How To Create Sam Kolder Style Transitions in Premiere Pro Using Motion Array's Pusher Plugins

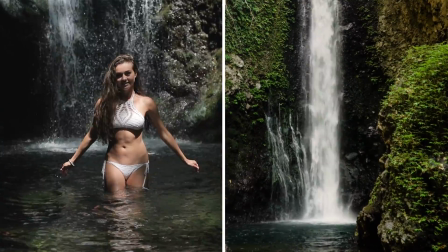One wider and one more close-up.
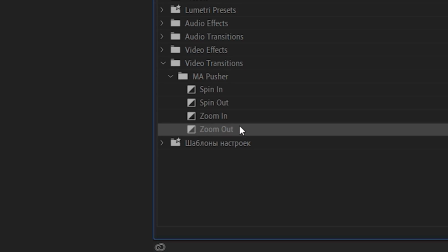And with them back to back, using either the zoom in or zoom out variations will make it literally look like you're zooming in to get a closer look,
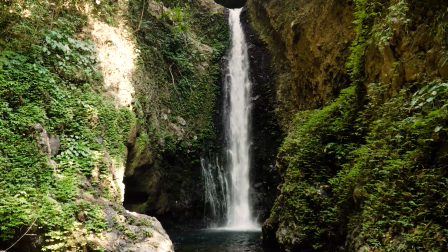or zooming out to gain perspective. This makes it look like you planned out the filming in advance like a boss.
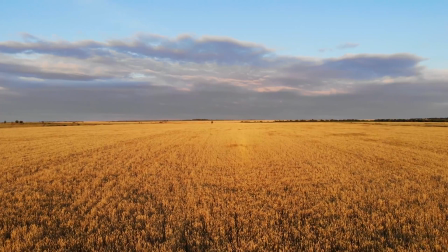It makes your shots feel like they had a purpose and might even get a few people to say, "Whoa, how did they do that?"
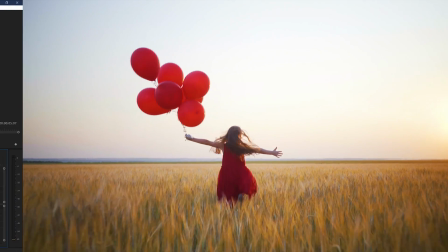But to make it super clear, let me walk you through a quick example. Here in these sets of shots, we have two different angles of an artist at work.
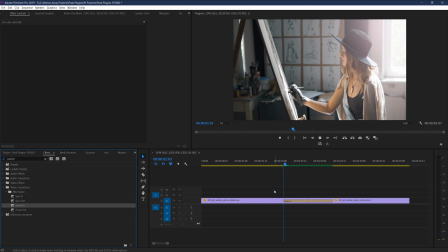If we just drop in the zoom transition, it's cool, but it's definitely not looking like we're really zooming into the subject to get a closer look.
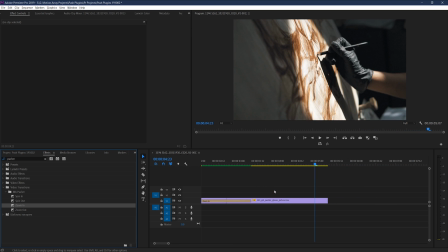But what happens if we change up the zoom so that it aims at this area here?
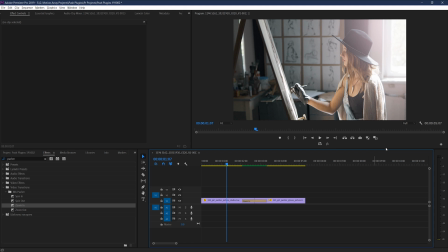First, I'm going to drop my playback resolution so I can get a quicker response from the changes. and I'm also going to decrease the time of the transition so that it's a little bit more aggressive.
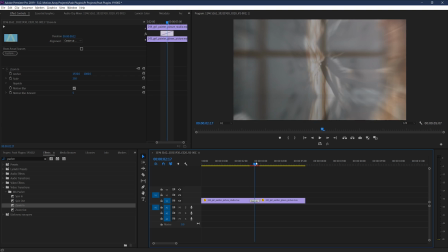Then, let's bring the playhead so that it hovers halfway through the transition, and now we're going to try to match up the positioning of these two clips.
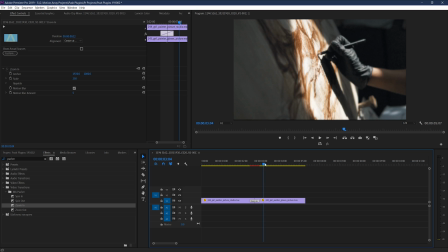In this case, the artist's hand is a great point to focus on, because we're actually wanting to zoom in towards the canvas.
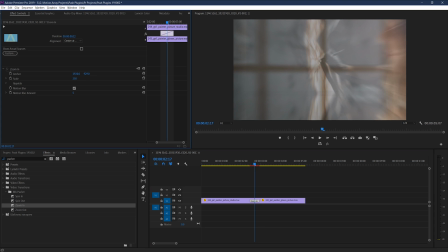Now let's line it up with the anchor parameter so that halfway through, the two hands from the two different shots are as close to each other as possible.
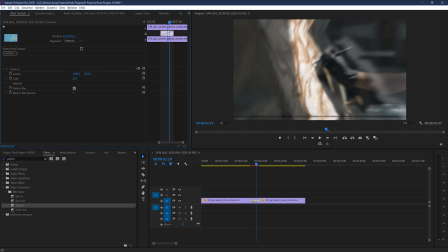It'll take some tweaking and some trial and error, but now that I think we've got it, we can reset our playback now to full resolution
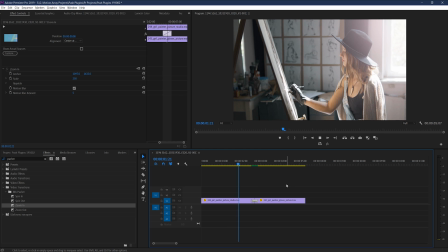and render out our playback. And now we can see that our transition looks way more like we're actually zooming into this area here.
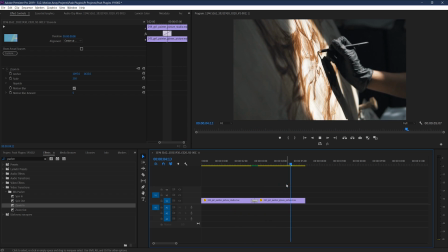Cool, right? But you don't have to use them only on footage, you can also use them for titles, to give them a little bit of extra life.
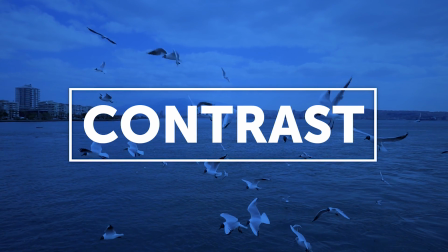When it comes to adding text to video, there's a lot of different methods and styles and school of thought to what makes them look good.
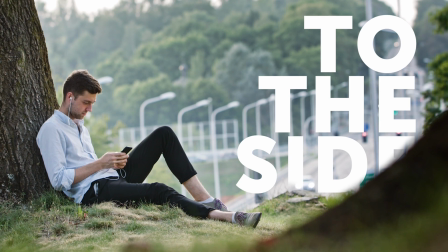But two basic ideas come down to either making your text blend in, like it's a part of the world, or making it stand out.
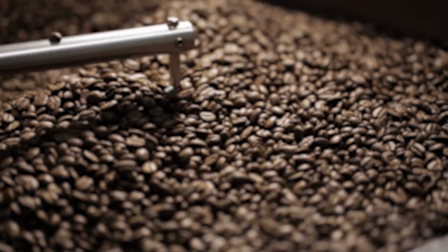Creating a text layer and using these transitions on your text alone will help you to make them feel like they're a unique element separate from your video.
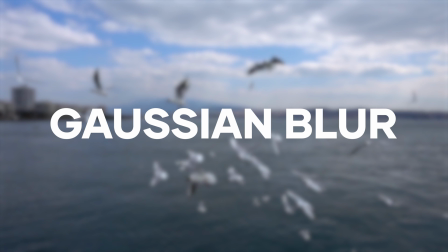And bonus points if you add a Gaussian blur beneath it onto your background video to further create this idea of separation.
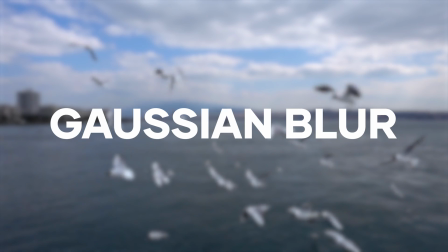It doesn't take a lot to really make your text pop. But the opposite is possible too.
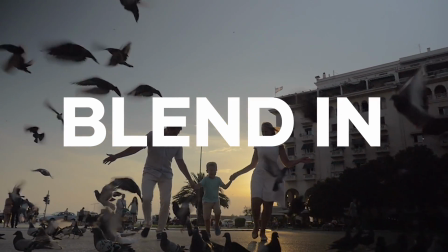By matching the transition you want to occur to your text to also happen at the same time and at
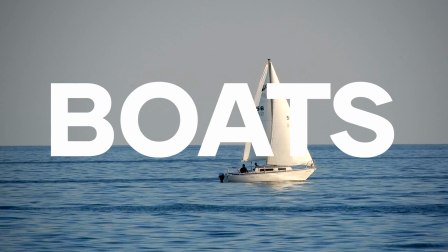the same speed on your video can make it appear like your text is a part of the world of your video.
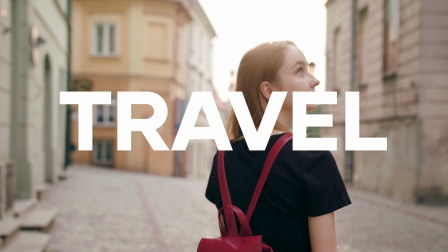And by offsetting them by just a hair,
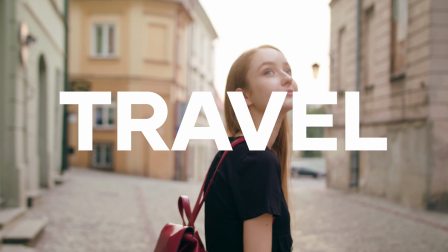you can give it a feel as if the whole event was artistically coordinated by having the text start to move just a little bit earlier or later. And lastly, our final tip to using these transitions effectively is kind of counterintuitive.
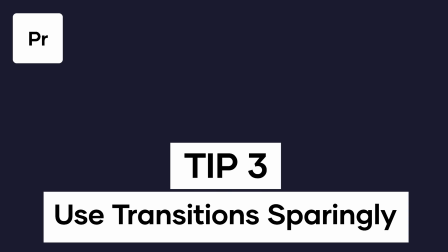It's to use them sparingly. But why?
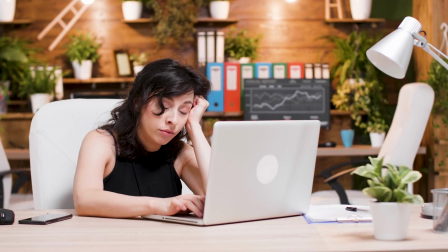Well, it comes from the simple idea that the more you see something, the less special it is.
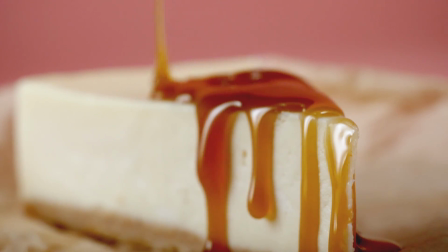If you've ever had a favorite dessert before, you probably know that it's possible to have so much of it that you start to not want it anymore.
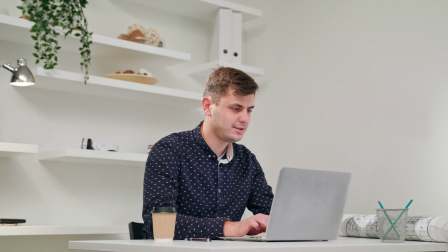At least not at that moment. These transitions are great for a lot of situations,
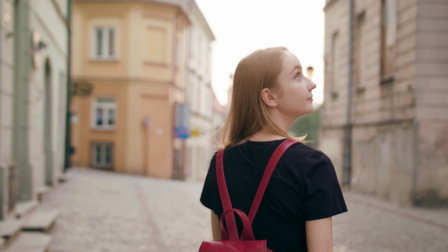but a great way to start making something look boring is to use the same thing over and over and over again until it becomes predictable.
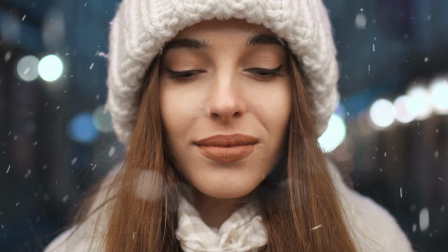Space out when you use them, or find unique and creative ways to incorporate them so that they at least feel different.
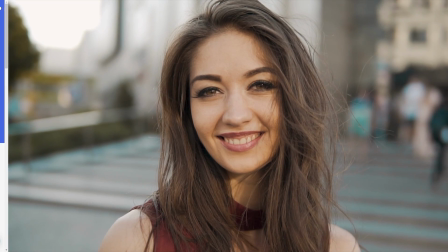And a great way to add some variety to your transitions is to simply use some of our other plugin transitions that we have.
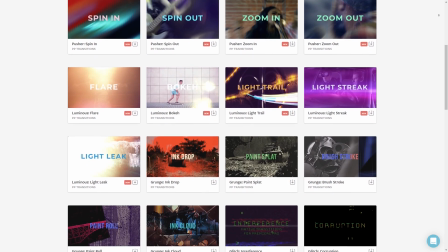If you already have our pusher transitions here, then you'll already have access to everything else as well, no strings attached.
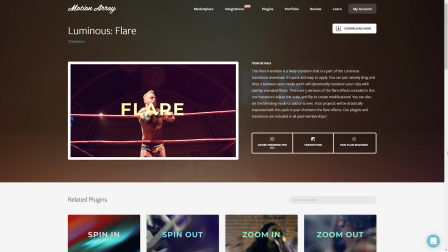So feel free to download all of them and check them out for yourself. And if you're on a free subscription at the moment, you'll have a red X over top of them,
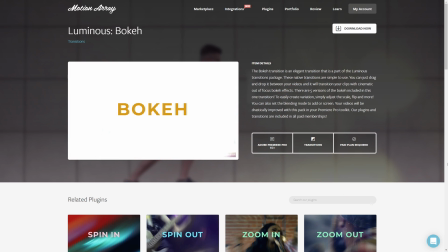but you'll still be able to download them and test them out to see if you really actually like them.
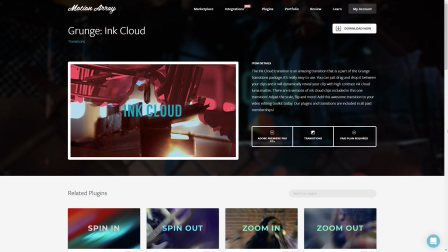But guys, that's it for me. I hope you found this video helpful.
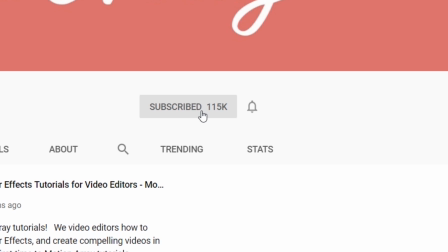If you did, consider liking this video, subscribing to our channel, and click the bell icon to never miss when we post.
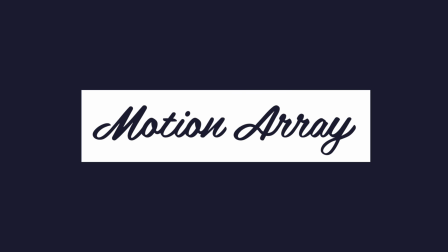Thanks so much for stopping by, and I can't wait to see you in the next video.